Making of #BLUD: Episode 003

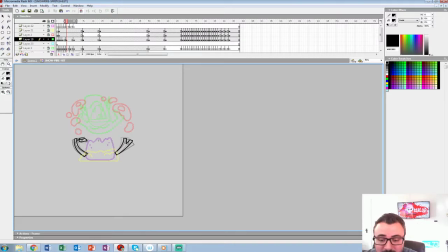I was coming off a thesis where everything was on paper, and it was just so it was a really, so you see kind of the arc of the leaf.
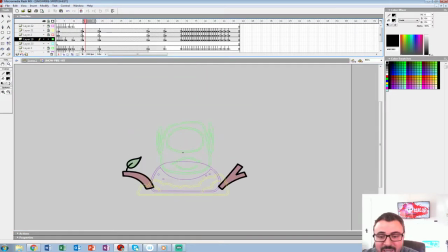It was a really exciting time. I know Flash gets a bad name now, but it was just sort of opened the doors for all these small studios to, you know, there's 5 of us working on Shorties Watching Shorties.
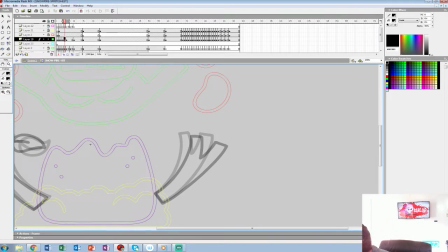Are you using the brush or the paintbrush tool when creating clean lines for your animation? Oh, they don't have. Oh, this is Flash MX, so that's. But it would be the equivalent of just the brush. Just the brush tool. What's the other tool?
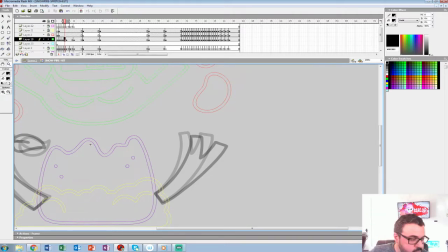The paintbrush, I don't even get it in Animate CC, but it's kind of like, it's basically the line tool kind of, or the pencil.
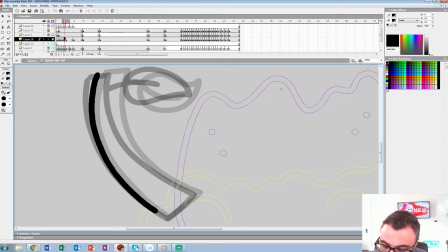You know, I can open up Animate and show you how I would do this in CC Animate.
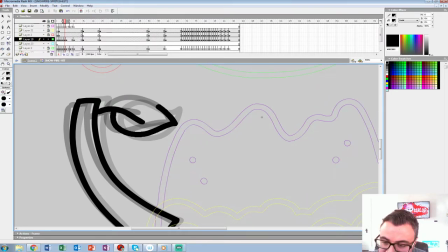Maybe I'll dedicate some time in the future to show you just the differences we find, and you know,
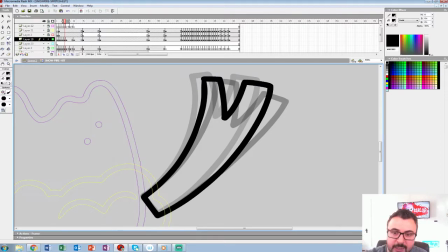it's easy to fall into patterns and be stubborn when you've been doing this for so long.
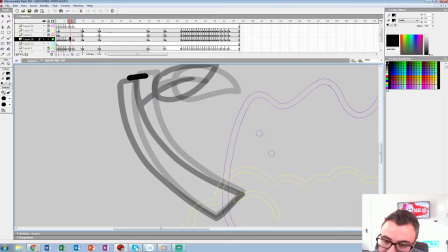And I've been trying really hard, especially the last couple of years, where it's just like, you know,
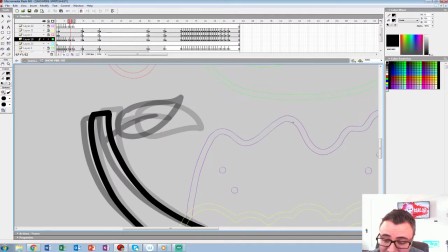if we have to, it's like we have to start learning these new programs, else we're just going to be the dinosaurs that are complaining,
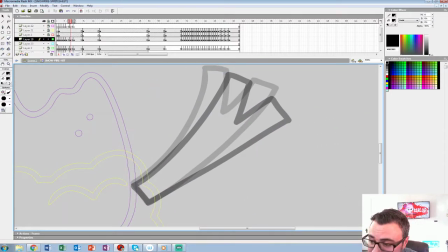and we all know those people, and I don't want to be one of them. So we'll show you how we would do some of this in CC,
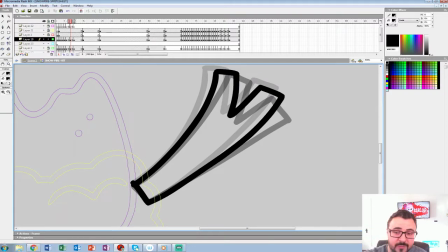because that's probably more practical for some of the people using CC.
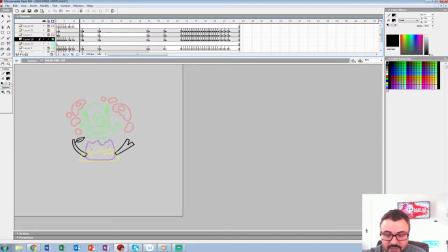So that's settle there.
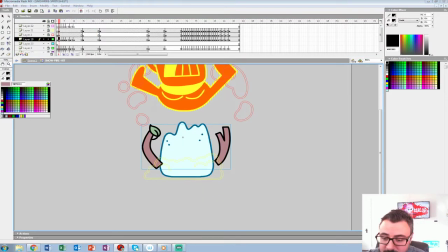Now we're going to stagger that, which kind of defeats the purpose of the leaf, but for this case we want it to look like shattering a little bit.
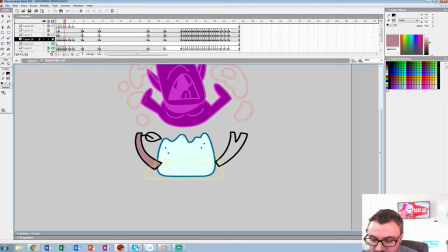So I'm going to color this. And what do you think, Bob?
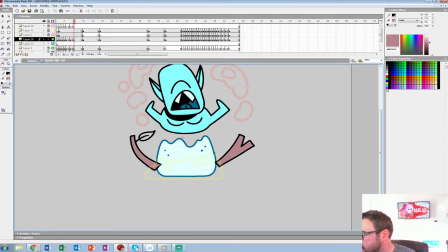Should I color, like, should I, like, the whole snowman gets hurt, or is it just the villain you think that should get hurt?
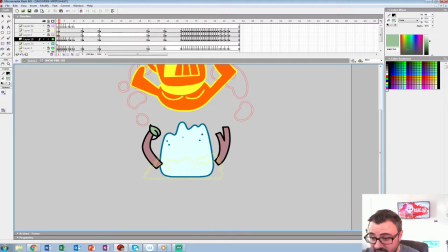When he gets hit, like, I could do this yellow for the whole. I don't know. Well, we'll do it. I'll turn off the debris too.
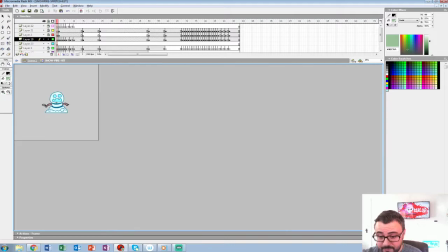Yeah, we'll keep it. No, that looks good. It's just him. Yeah, that's kind of cute, right? Because he kind of was like, oh, that's what's inside. Yeah, no, that's probably good. Because it's not the snow you're really hitting.
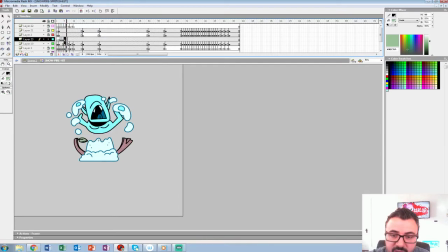See if that looks right, staggering. I like it. Alright, now debris gets a different treatment.
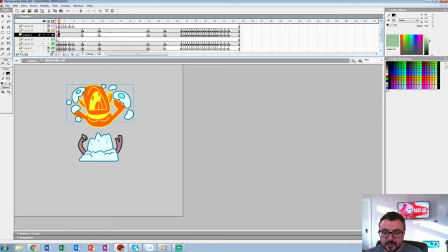Now what I'm going to do, actually, since this guy's up here and he comes out of the kind of the skull, I'm going to raise this debris.
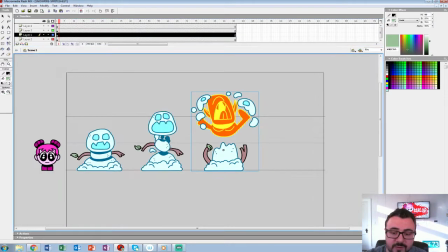I'm going to make sure it's not too high.
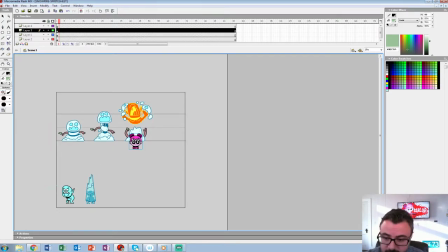She's right there and swipes up. No, that'll be perfect. Okay.
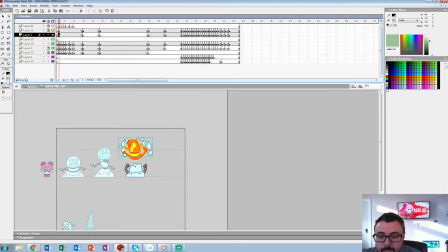And since I like silhouettes, I'm going to break apart this group that I set up to. Any tips for freelancing and starting your own animation studio? All right. We get that question a little bit, or quite often actually.
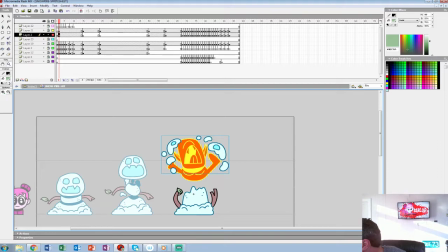Freelance animation is what I really want to do, but ironically I have no idea how to go about it. Well, if you're going to do freelance, and if you're just going to be an animator, like someone's going to hand you the design, in other words, you're going to want a Cintiq, if you have one of those.
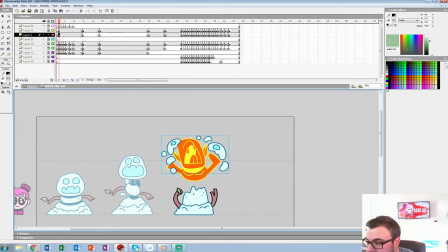The program you like to animate in, and or whatever they tell you to. Or whatever they tell you to animate in, which that's just a new trend, and a good contact list. Most freelance we did, even before we had a studio, was at night.
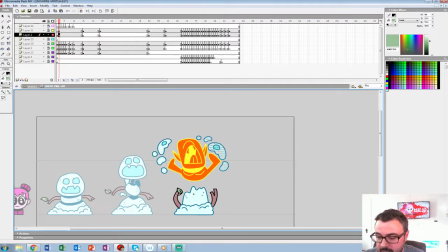Like we would do our day jobs, and then we'd work at night for the other things. So you're gonna want your own setup. And then it's sort of. But I think freelance.